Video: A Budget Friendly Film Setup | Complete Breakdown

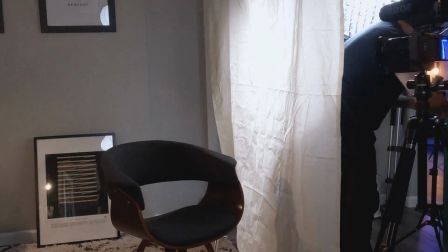(4:08)
So we're gonna try this bad boy out and see if this works. Okay, so here is the Ambit Full.
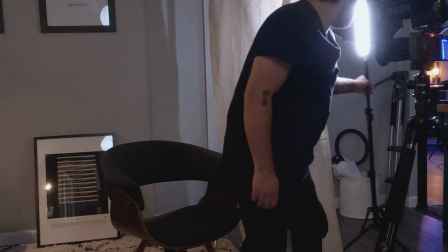(4:13)
I had to get it pretty cranked up to get it bright enough, and also put it almost right next to the scrim to get it bright enough to look a little more like window light.
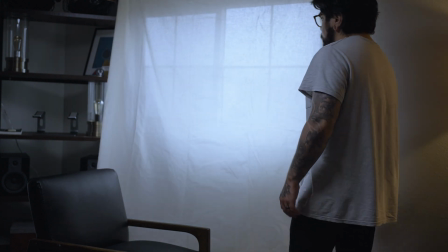(4:20)
Again, the least expensive option is gonna be your sunlight coming through the window with your scrim taped onto the wall.
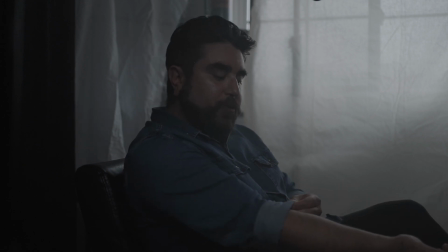(4:27)
But if you're in a room where you don't have any windows or limited on windows, this is not a bad way to go. The Ambit Full is about 50 bucks. The scrim is about $10 for a yard.
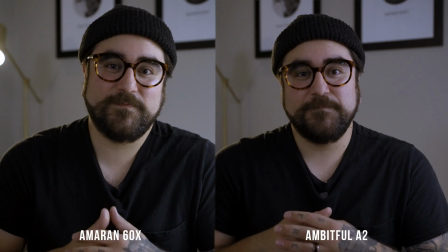(4:37)
So not a bad option. Here's a side-by-side with the tube light versus a full lighting setup. Both are pretty inexpensive and both would work. You're just gonna get much softer lighting with a full lighting and softbox setup.
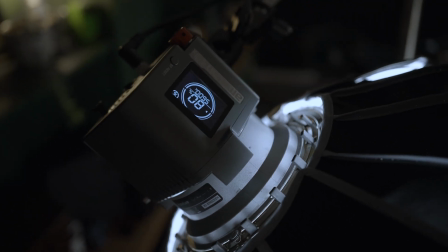(4:51)
If you do need to emulate your window light like I am here in this video, then you're gonna wanna set your lights to 5600 Kelvin. 5600 is daylight, and that if you can match that with your camera settings, you can really get a nice window light look.
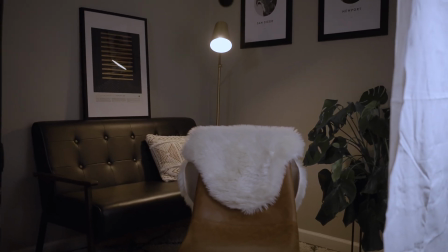(5:05)
Now that you have all of your lighting set up, the next thing to think through is an interesting background. And you can go a really simplistic route like I did in my one light video, where I just had the black background, textured background with the one key light.
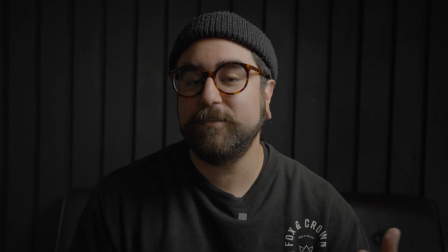(5:17)
That's a pretty timeless look and a look that I actually really enjoy. But if you wanted a little bit more depth or you wanted a specific look, then you're gonna want a little more to your scene.
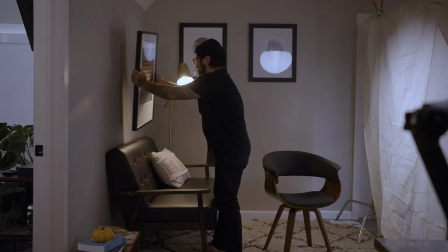(5:26)
I'm going for more of a living room, late afternoon, early morning kind of look. A little more relaxed and a little more warm.
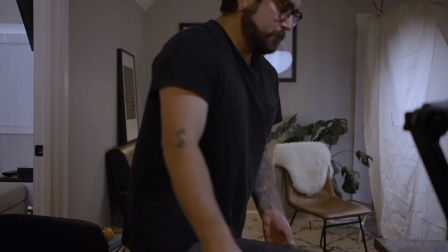(5:32)
I'd also recommend choosing a spot that already has some character to it. That way you don't have to change too much for your background to make your shot look more interesting.
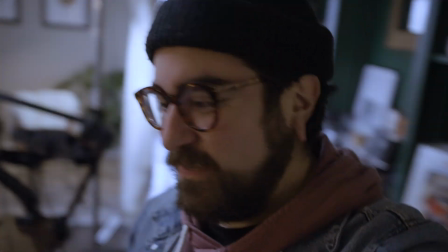(5:48)
So here we are, round 2. Okay, so I'm back. Day 2 here in the studio.
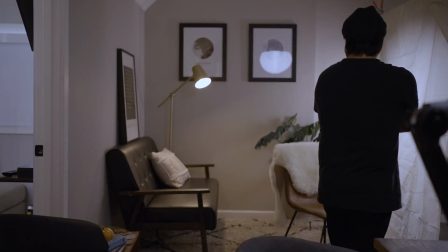(5:53)
I had to go home a little bit early yesterday, but now I'm back here in the studio day 2 to get this job done. Just so you know, this is a really easy, really simple setup. If I were to calculate it all into, you know, a time frame, it would probably be a few hours tops.
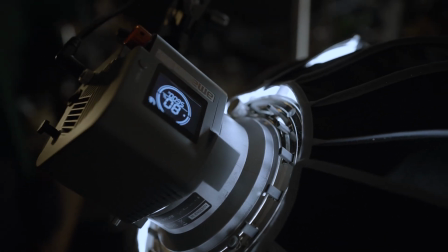(6:07)
But once you have this all set up, it's done and you don't have to worry about it again.
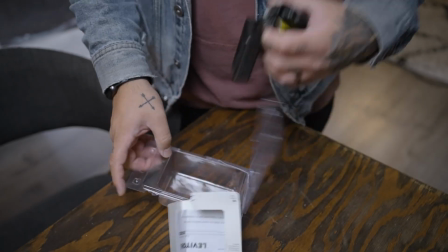(6:12)
So last night I was looking at the footage and I noticed that it was a bit warm, so I'm gonna try and use one of these dimmers that I have to minimize the light that's coming from the practical.
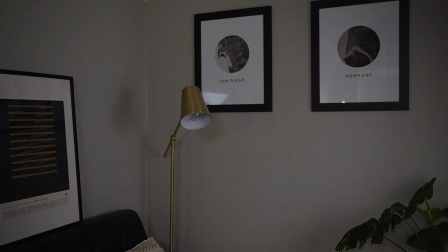(6:21)
So hopefully that works. Okay, so let's see what this image is looking like now. Well, I don't know about y'all, but I think this is much better than what I got last night. Last night it was very, very warm. Everything had warm tones to it and there wasn't any kind of color contrast.
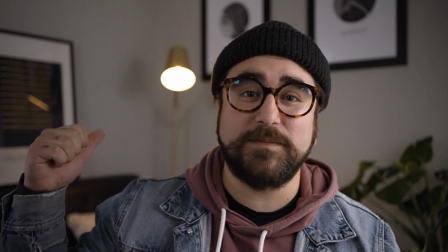(6:37)
And I think that we got a really great look just by bringing down this practical light behind me, brought in some cooler tones,
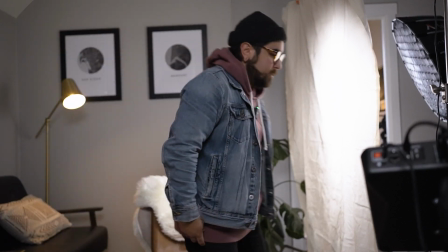(6:43)
while this light over here through the scrim is providing some warmth. I think it's a much more natural look, and to me it looks like window light.
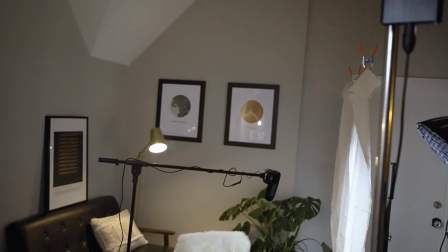(6:50)
I think this is a really, really great setup for anybody who's starting out or anybody who is just looking to spice up their videos.
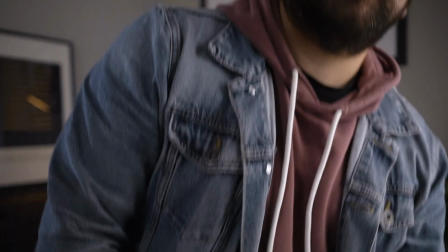(6:57)
You probably noticed that this shot is also a bit tight.
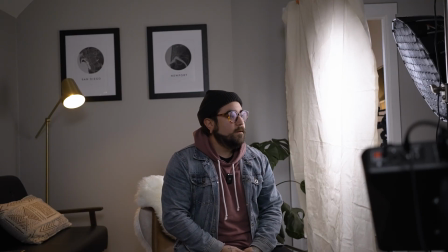(7:00)
You could also go a little bit further back, and if you're shooting in 4K, you could have a full body shot and also punch in and get a secondary shot. Okay, so I'm here at my home office again and just wanted to shed a little bit more light on how you could do this on a budget. I broke this down into 3 tiers.
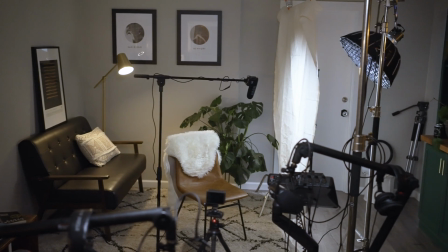(7:17)
The first is the best setup that you can get, the cream of the crop, the ultimate setup in terms of all the gear that I used in this video. The next one would be the least expensive option, and this is just paring it down completely 100% to the bare bones and still get a great looking setup. And finally, the last one will be the best bang for your buck, anything and everything that you can get at the best dollar amount. So let's start with the best setup.
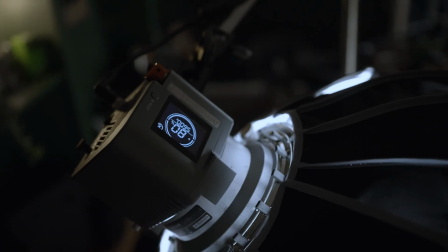(7:43)
For that, I have the C-stand at $215, the Amarin 60X at $199, the Aperture Light Dome Mini for
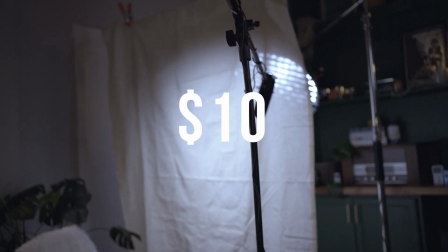(7:52)
$129, and then some scrim, a yard of it for $10, and $0 for the background,
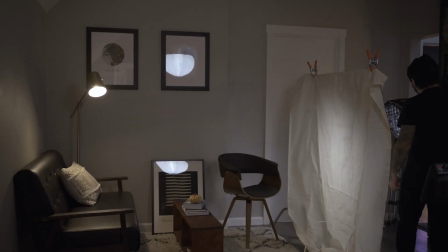(7:59)
because all the stuff in the background that you saw, the plant, the pictures, the couch, all of the stuff that you saw there were things that I already had in the studio.
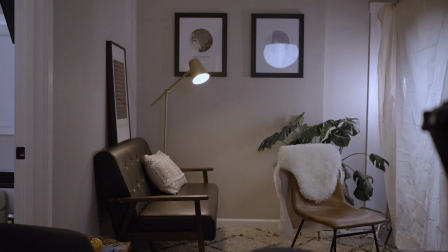(8:08)
So I spent no money on the background decorations. That's one thing I want to recommend, is just shop your home or your studio or your office for your background setting.